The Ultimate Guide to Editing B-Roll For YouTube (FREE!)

Honestly, a lot of this comes down to personal preference and taste, but I know that can be hard to develop. It takes a lot of time.
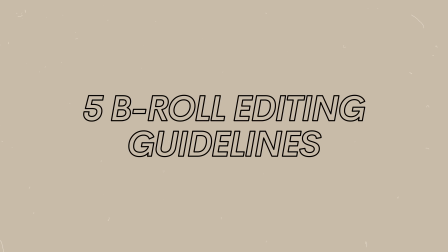[12:29]
So if you're just getting started, I wanted to share 5 kind of guidelines that you can work with to help make your final result look as professional and cinematic as possible.
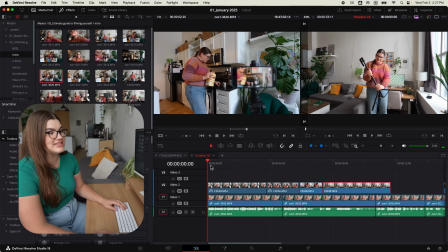[12:38]
Our first clip here brings up a great example, and this is my first tip for you. Show movement as it happens rather than seeing the beginning where there's kind of a pause and then the movement starts. Like if I play this back, hopefully you'll see what I mean. You can see I'm sort of paused there, and then you kind of like start to see it adjust.
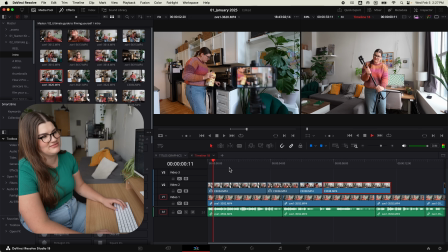[12:56]
Like it's really just about the speed that I did that with. But again, I don't know, somehow the beginning just feels a bit awkward to me. So if I actually start more like there, you can almost see there's a little bit of motion blur in the shot.
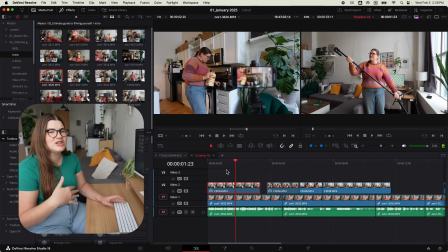[13:10]
And I'm gonna just cut off this beginning part and bring it over. It just feels a little bit more like, okay, we're like catching up with the story midway through the action. It feels more fluid to me. Tip number 2, generally you should aim for your B-roll clips to be somewhere between like 2 and 5 seconds long. If they're too short, it feels chaotic, but if they're too long, it starts to feel a bit boring. Tip number 3, add movement to your tripod shots. Since like me, you're probably gonna be using a lot of clips of yourself that you filmed by yourself.
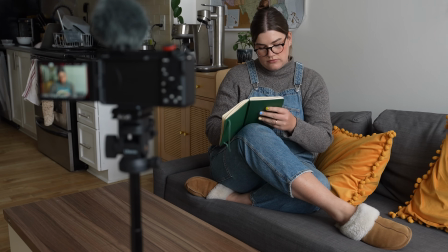[13:40]
So that means that you shot them sitting on a tripod and they're most likely stationary, which is fine, but we can make them look a little bit more dynamic and interesting with just a few adjustments. So let's take this tripod one again, for example.
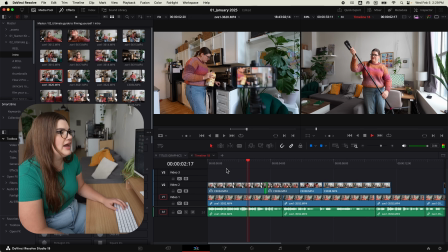[13:52]
I know we've watched this a bunch of times already, but you know, it's fine. It's like pretty like stable, maybe a little boring. So what we can do is select the clip, and we'll bring the playhead to the very beginning of it. And then I'm gonna go up here and click on inspector. My aim here is I'm gonna make it look like the camera was panning left to right.
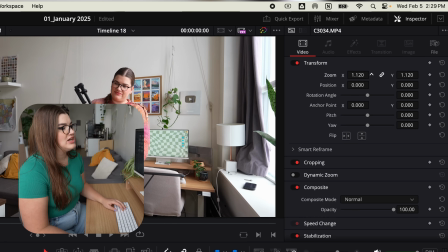[14:11]
So in order to do that, we need to start by zooming in just a little bit so that we have the room to kind of like move the camera.
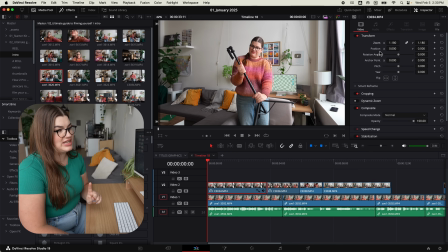[14:18]
Now that it's zoomed in, I'm gonna move down to my X position here. So this is kind of like the position of the image within the frame.
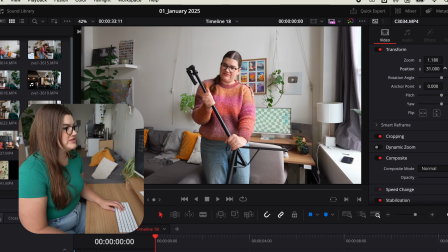[14:24]
And I'm just gonna click on the X value and just drag it over to the right a little bit.
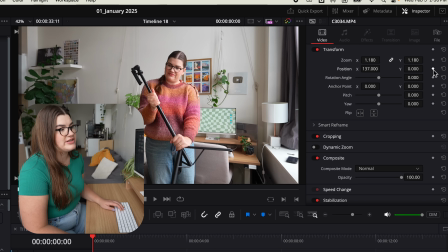[14:31]
And then what I'm gonna do is click on this little diamond icon here that represents a keyframe. Basically by clicking this, I'm telling Resolve, put the video in this formation, like in this location at
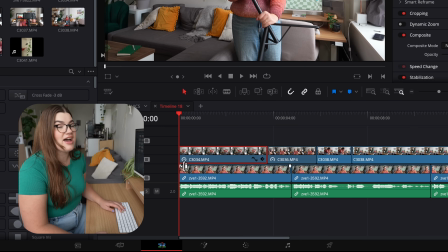[14:44]
this time in the video.
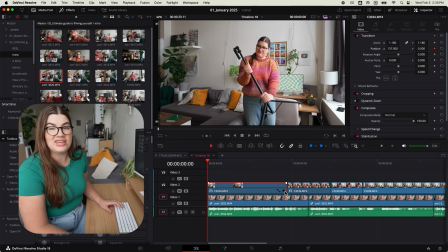[14:46]
Now that we've done that, we're gonna go ahead and open up our little keyframe timeline within our timeline here. So when we click on that, you can see we have this little white diamond here right at the beginning of the clip.
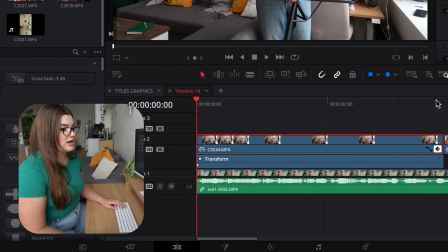[14:59]
Next, we're gonna go ahead and put our playhead near the end,
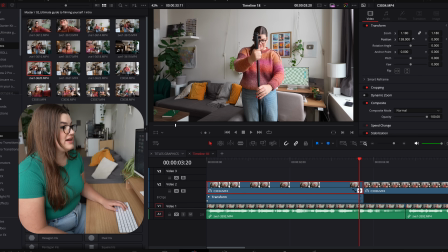[15:03]
and we're gonna go back to the X value again, and this time drag it a little bit to the left.
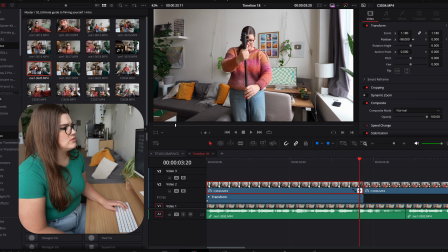[15:09]
I guess I went to the right the first time. And just until we're kind of like happy with that placement.
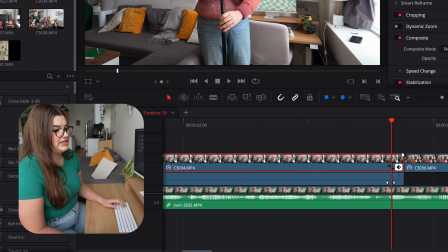[15:14]
Now you're gonna wanna go down and just like make sure that your little white keyframe here is actually on the very end of the clip,
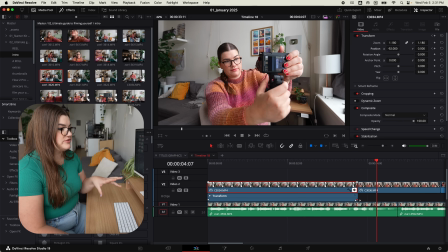[15:20]
and we'll do that for the one at the beginning as well. I'll just show you, for example, if you don't do that, let's say the keyframe is like here and we're playing back our clip,
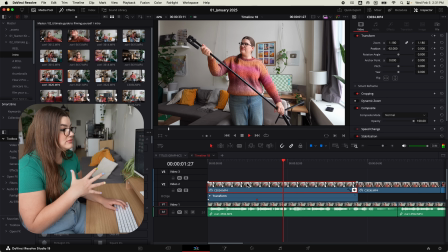[15:28]
it's like nicely panning and it stops and it feels very abrupt. So I wanna make sure that always my keyframes for movements like this are at the very beginning and very end of the clip.
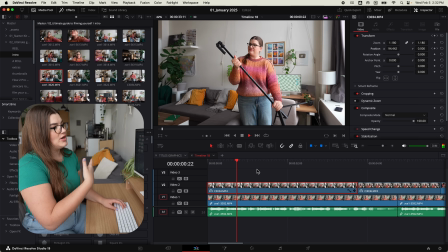[15:38]
With that done, now we can watch it back and you see we have this lovely, subtle, slow movement.
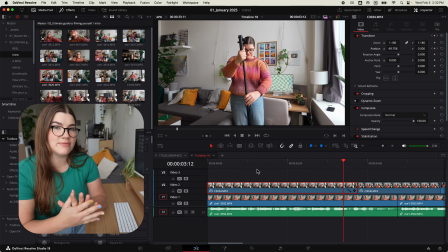[15:45]
It almost makes it look like we had like a slider or something. Just sort of makes the shot more dynamic. Okay, my fifth and final tip for you is to match cuts between two clips with the action that you're doing in the clip.
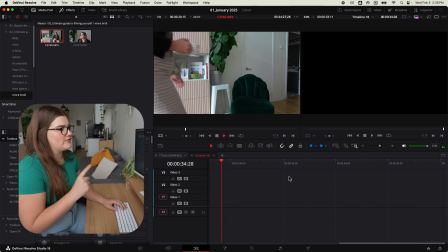[15:59]
So for example, let's take a look at this clip of me basically walking into the scene,
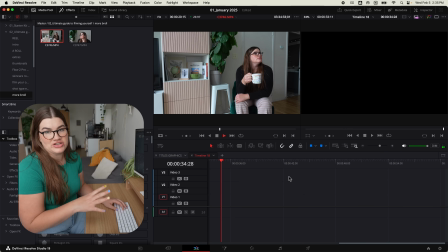[16:03]
sitting down on the chair, and then eventually taking a sip from my mug.
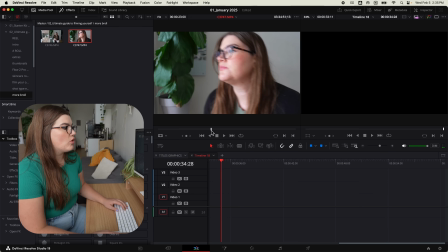[16:09]
I filmed that both at a wide angle and more of a close-up, and I want to cut between the two in my sequence.
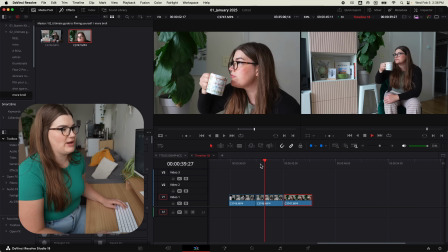[16:17]
This is where doing a match cut becomes really important. So let's just play this back. So I go and I take a sip, and then we cut, and then I go to take a sip again.
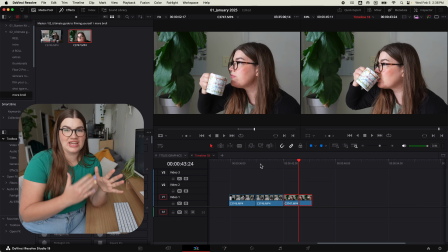[16:25]
And immediately, so unrealistic, right? Because we haven't matched that action correctly.